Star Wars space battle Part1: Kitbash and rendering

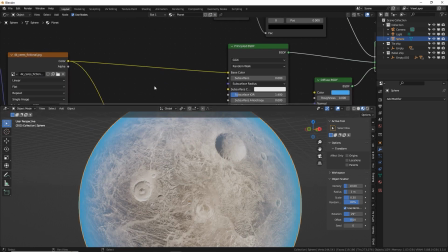28:54 All right, let's play with the color of this terrain because it doesn't look very welcoming. I'm going to use a hue saturation. I'm just going to shift the hue to green. Awesome, now it's a forest planet.
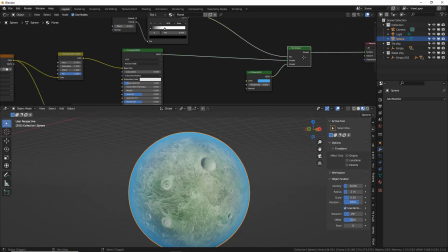29:05 Turn up the saturation a little bit. Sweet. We can do another one of these earlier to basically make some clouds.
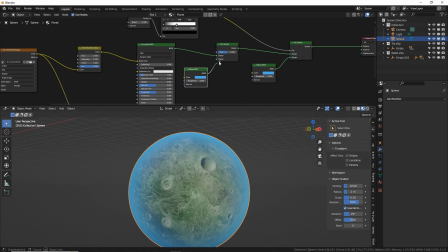29:12 So we're going to do another diffuse, plug it in just like we did to the atmosphere, but make it white.
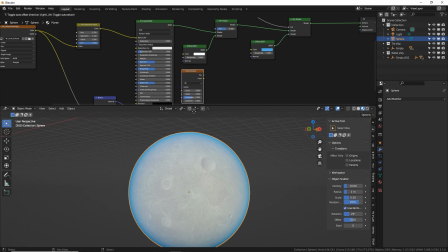29:17 We're going to use a noise texture to basically create the mask that will fade between terrain or our surface terrain and this white thing for the clouds. Let's give us a little bit more room here so we can see what's going on.
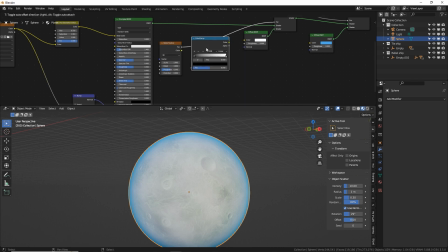29:34 All right, now noise texture is very faint, so I always use a color ramp in conjunction with it, and I usually move things up to red around here. Let's turn up the scale. Detail, roughness. Definitely raise up those blacks to make it a little more crunchy.
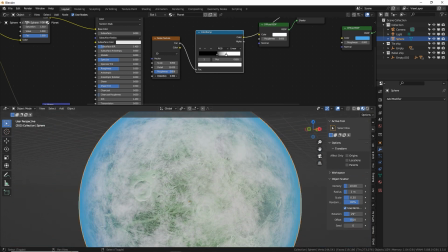29:53 And we can play with some of the distortion to get like a twisty wave, a twisty look to the clouds like clouds have. Awesome.
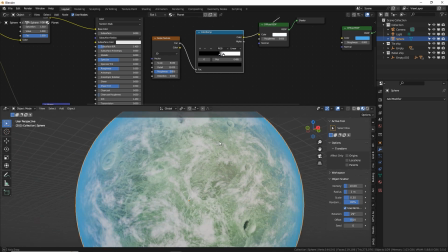30:07 Play with this color ramp to get a nice cloudy look. There we go. That's good enough for me.
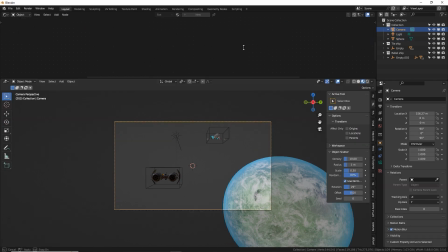30:12 Now let's set our rendered view to have some fisheye distortion.
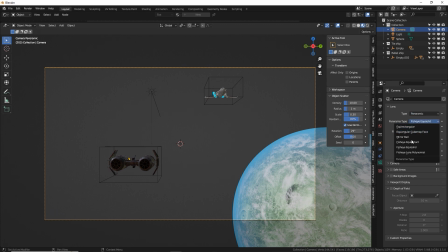30:17 That for me was one of the things that made the scene look a little bit more cool. We have a range of things we can do to make things look cooler.
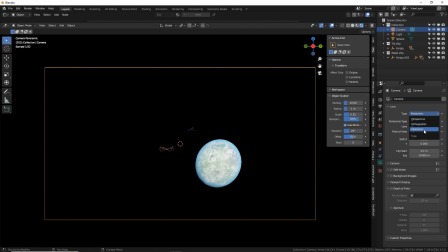30:26 One of them is a fisheye. So what I did there was I changed this from perspective to panoramic, and then I went to the second to last setting, which is fisheye equal solid. So we have the focal length here, which is very wide at 10, and then our field of view, which is basically what we're gonna see.
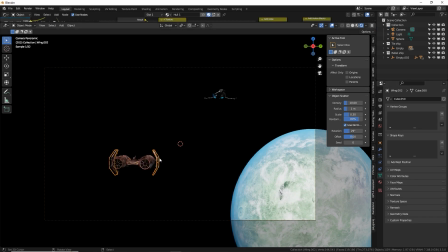30:43 So let's change this to about 35. There we go. And then let's move this TIE fighter closer to the camera. Now, the annoying thing about fisheye techniques is that you have to be in rendered view to see anything.
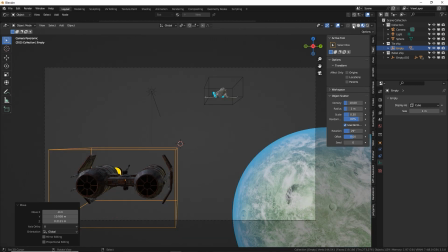30:57 If you go to material or solid, the fisheye no longer applies and things look different.
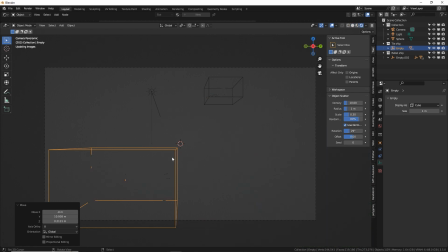31:04 But once you go to fisheye, things suddenly move.
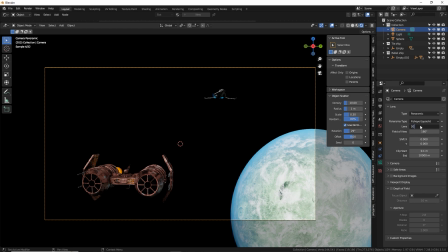31:11 Let's make this a little bit wider, maybe 20. There we go.
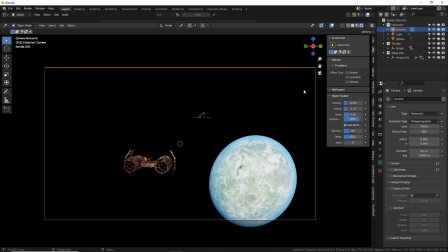31:14 And I'm gonna move the camera forwards on the X axis. It's about there.
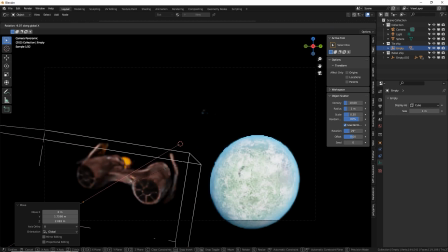31:25 Let's move our TIE fighter up. I'm gonna rotate it a little bit like this. I want it to be real close to the camera. Give a good foreground. And then the Rebel fighter is gonna be at a weird angle.
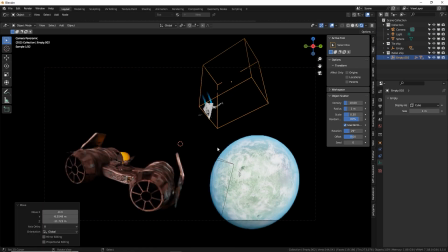31:40 It's RR to freely rotate it. There we go. It's looking better.
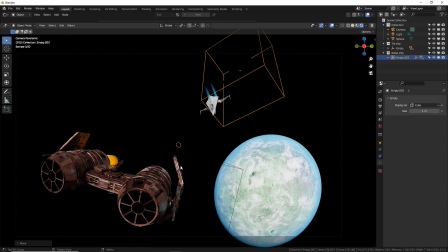31:47 I want it to be angled towards the TIE fighter because I want it to actually be shooting the wing, and we're gonna do an explosion where the wing is actually getting damaged.
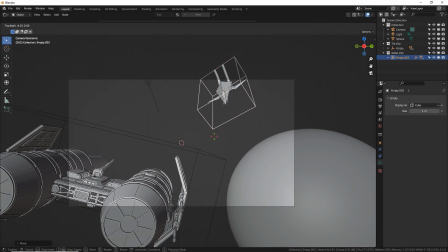31:55 So I'm gonna go to solid view because it's a little faster, even though my view is gonna look a little bit different.
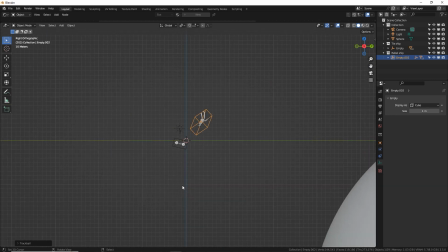32:00 Let's make sure that this is actually pointing at the TIE fighter. So from this angle, it needs to go right about there.
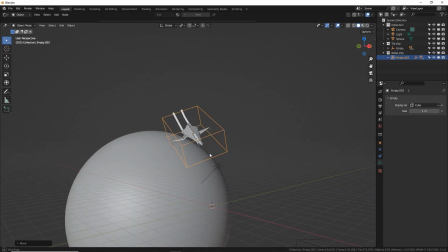32:08 Yeah, that's good. And then a front view, yes. The cannons in the front are in fact going to be shooting the TIE fighter at this angle.
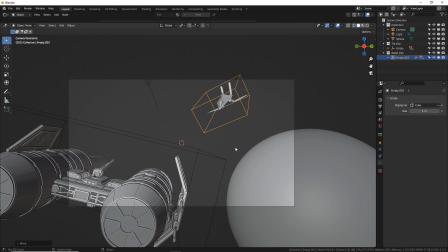32:16 Let's move it down a little bit. There we go, awesome.
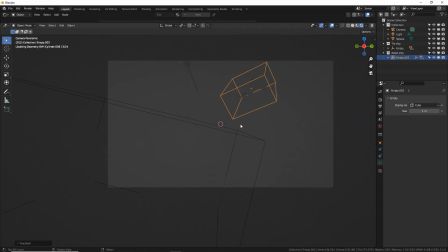32:20 And again, this composition isn't good, but when we go to rendered view, things kind of move farther back because we're using a fisheye lens.
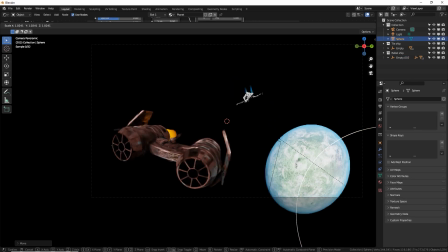32:27 Let's get this planet more on the edge of our scene. Let's scale it up and move it down a little bit.
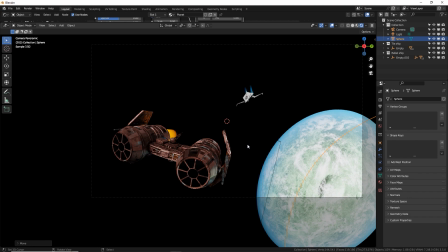32:34 And yeah, planets get real funky with fisheye, especially when they're close to the camera.
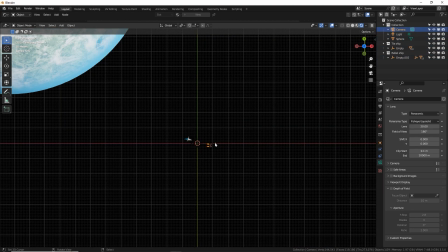32:40 So let's see how close. Yeah, here's our camera right here.
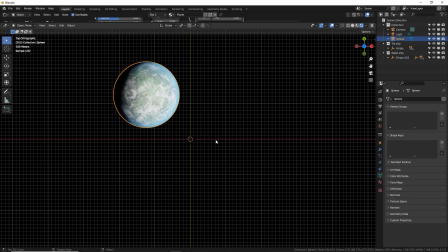32:44 This planet should be farther in the background.
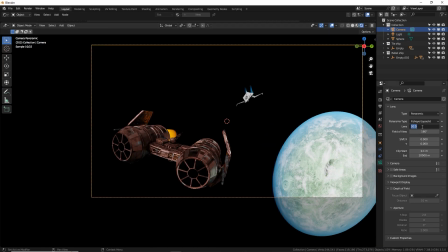32:50 Let's make our lens a little bit less fisheye by going to 35 instead of 20.
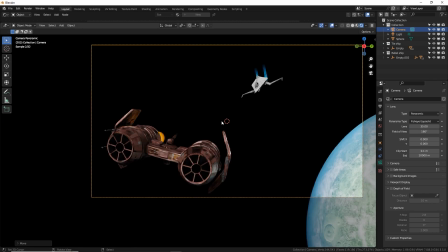32:57 There we go.